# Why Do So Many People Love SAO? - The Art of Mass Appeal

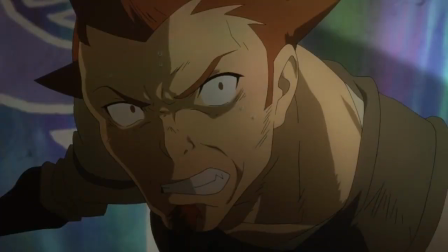12:20 The monsters feel scary and intimidating, the comedy feels fun and lighthearted,
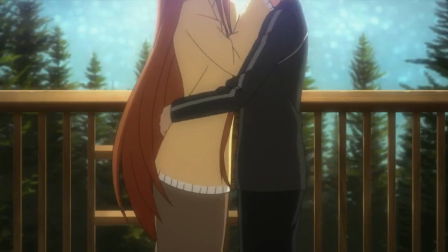12:25 the romance feels heartwarming and intimate, the deaths feel tragic and poignant.
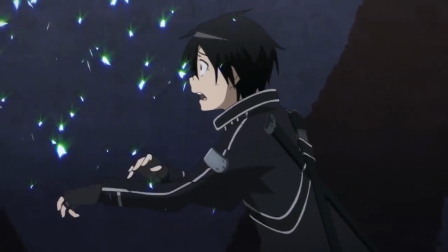12:30 If you're not invested in the story and characters, a lot of this can feel cloying and emotionally manipulative.
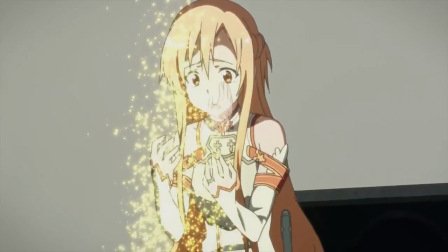12:37 But until something happens to take you out of that, like Yui's death did for me, watching SAO is an emotional roller coaster.
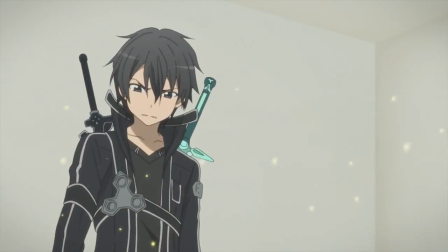12:44 A big part of that is Tomohiko Ito's direction.
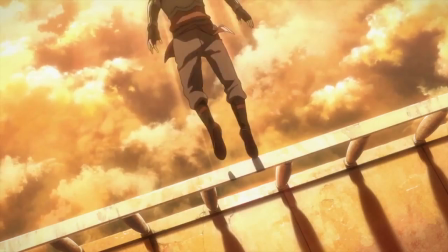12:47 He is really good at placing the camera and cutting in a way that draws out the maximum possible emotion from any given scene.
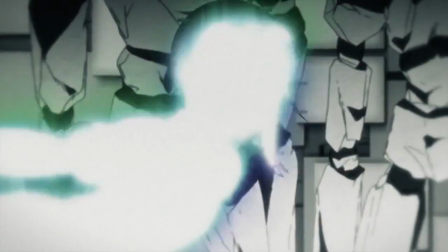12:55 He needs to work with great source material like Erased or Gin no Saji to really shine,
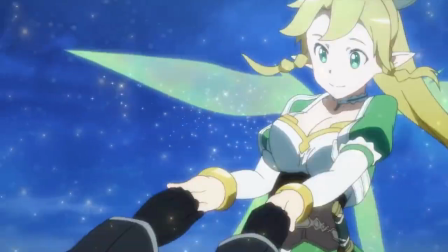13:00 but even working with Reki Kawahara's leavings, he does a good job.
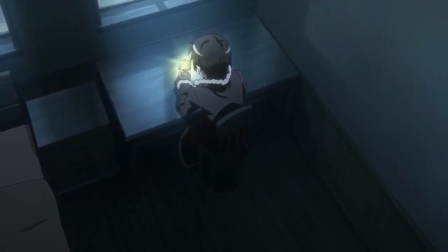13:05 Like, the use of reflections in windows while Kirito listens to Sachi's last message to him is legitimately incredible filmmaking.
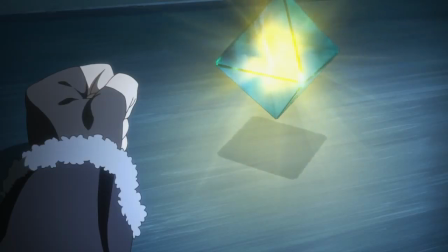13:13 The emotional impact of the series is further enhanced by the work of Yuki Kajiura, Tomohiko Ito's most favoritist composer,
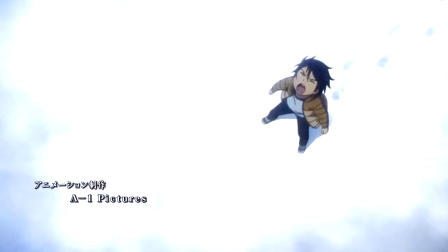13:20 who also crafted the amazing soundtrack of Erased, as well as Tsubasa, Madoka Magica, Fate Zero,
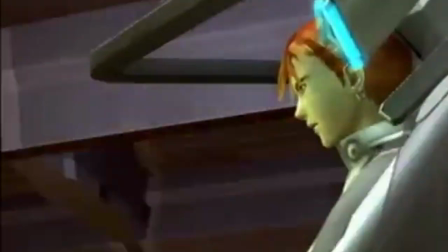13:27 Kara no Kyokai, and some of the Xenosaga video games.
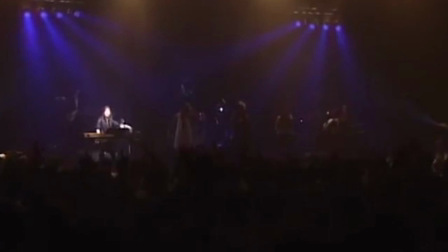13:31 Yuki Kajiura is one of the most singularly talented composers working in the anime industry today,
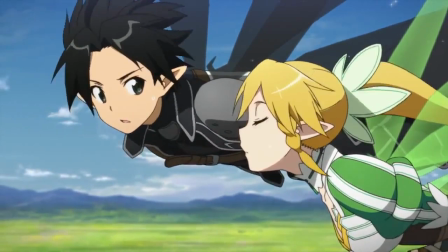13:38 and it's hard to understate just how much of an impact I think she's had on the perceived quality of SAO.
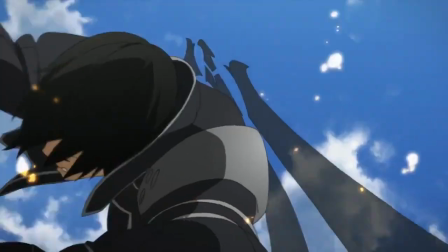13:45 Her compositions for the show give it an air of cinematic quality, but they also feel distinctly, and very appropriately, video gamey.
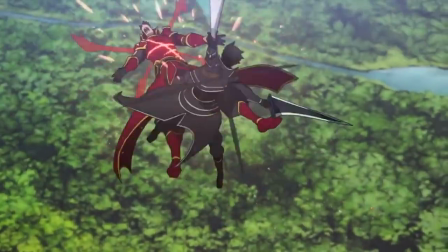13:54 In particular, I'd argue that she is the primary reason that people say SAO has good action scenes.
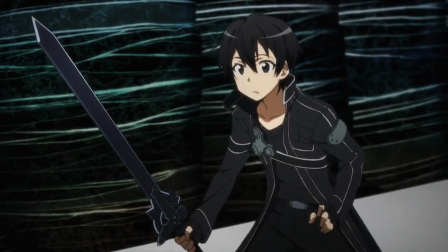14:00 Her compositions make fights that are actually pretty stilted and janky outside of a few Sakuga cuts feel incredibly bombastic and slick.
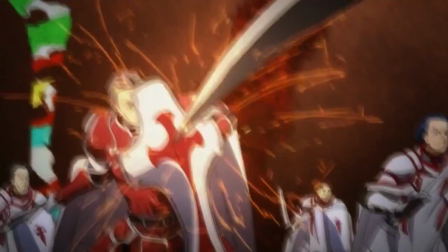14:09 When SAO's music kicks up, it gets your pulse pounding, and it's hard to resist getting caught up in it or even humming along to that memorable hook.
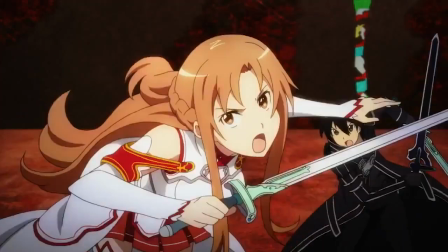14:17 Watch these fights without the music, and they kinda suck. I'm working on a much longer video talking about why in detail, but if you want to see for yourself,
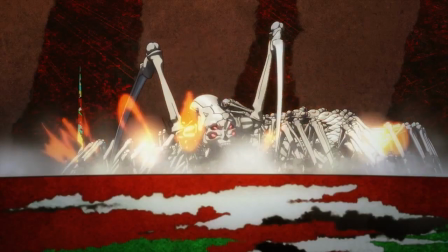14:26 I'll link to a compilation of the best fights of the series in the doobly-doo.
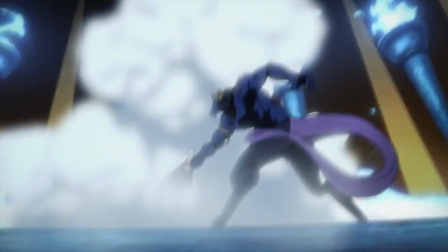14:31 Kajiura's abilities don't just improve the action scenes, though. Her work is an integral part of that emotional roller coaster effect,
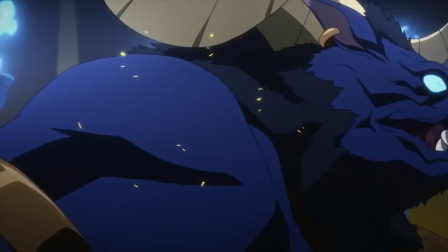14:39 heightening the emotion of each scene and connecting the emotional beats so that the shifts in tone feel less jarring than they might otherwise feel.
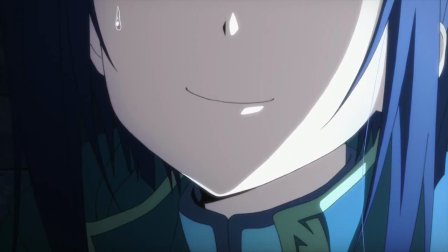14:47 She makes the scary scenes feel scarier, the sad scenes feel much, much sadder, and the romantic scenes feel powerful and moving.
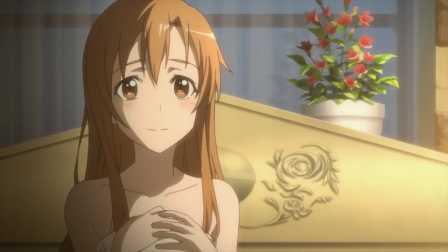14:55 And that brings us to the big reason that I think people love SAO.
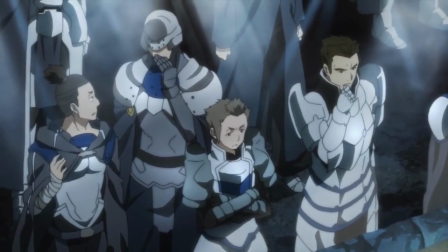15:01 Most of the things that I've talked about so far aren't totally unique to SAO,
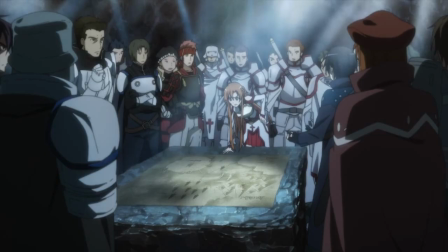15:05 and though they are important factors in getting people interested and keeping them invested in what's going on,
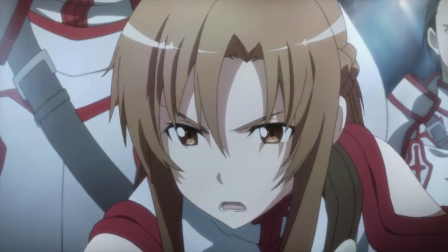15:10 they're not enough on their own to make people care so much that they'll tell me to kill myself in my comments
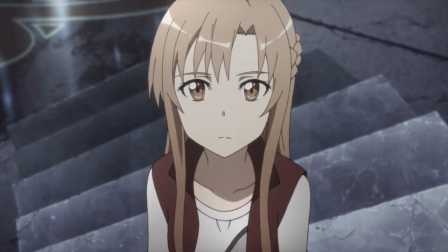15:17 when I badmouth it. To evoke that kind of emotional response, a show really needs to get its audience to say, "Fuck yeah!"
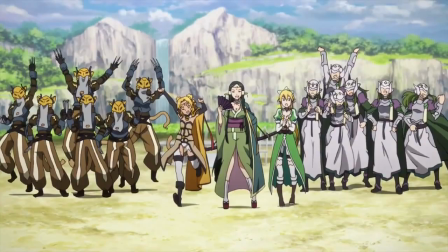15:23 And the thing that makes a lot of people say that, myself included when I first watched SAO,
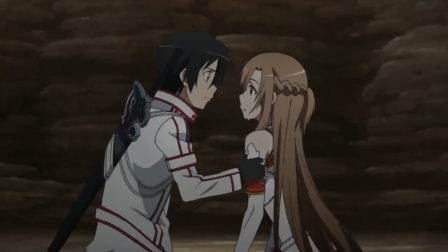15:28 is the fact that Kirito and Asuna get together in episode 10,
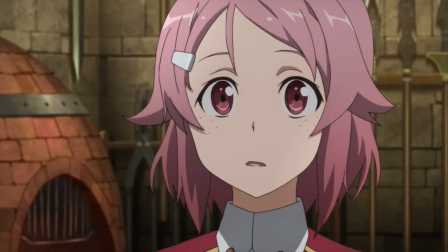15:33 after several episodes of build-up where other characters notice that they have a thing for each other, and it's just really cute.
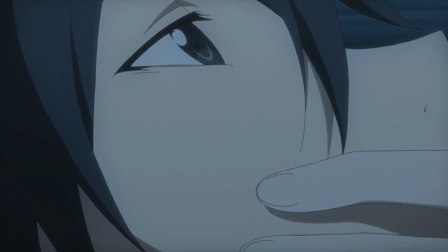15:39 That's just not a thing that happens in anime. Even in shows with a clear OTP relationship,
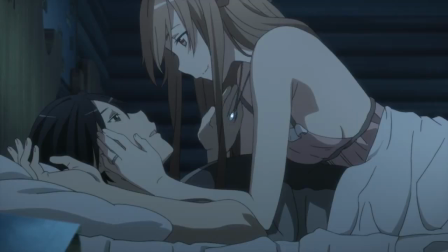15:45 9 times out of 10 the romance will be drawn out to its breaking point, and the characters will only hook up right at the end of
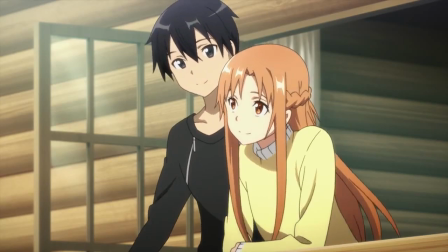15:52 the story, which isn't just a lazy way to create an emotional arc, it's tedious to watch.
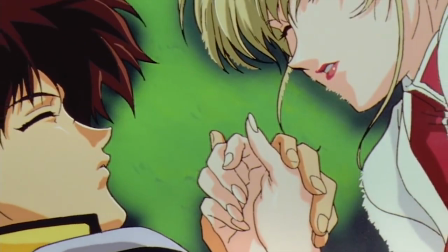15:57 The will they, won't they is a story we've seen a million times,
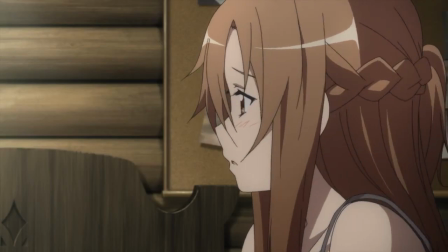16:01 while the equally interesting story about what happens after the trials and tribulations of actually dating and being in love is almost never touched upon.
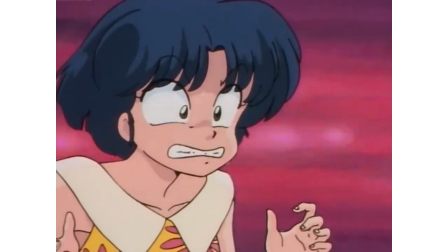16:10 You can justify that in a romance anime where the story is about characters sorting out their feelings and finally getting together.
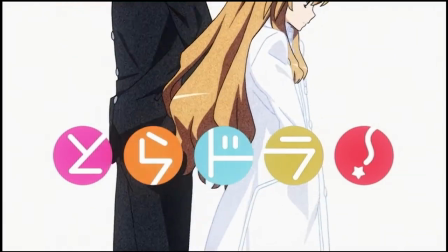16:17 Toradora does that, and it's just about perfect.
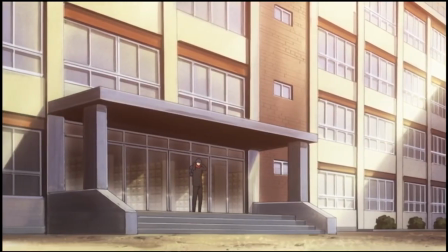16:20 But even there, after a while, you start to crave shows that buck that trend, like Ore Monogatari, My Little Monster, and Golden Time.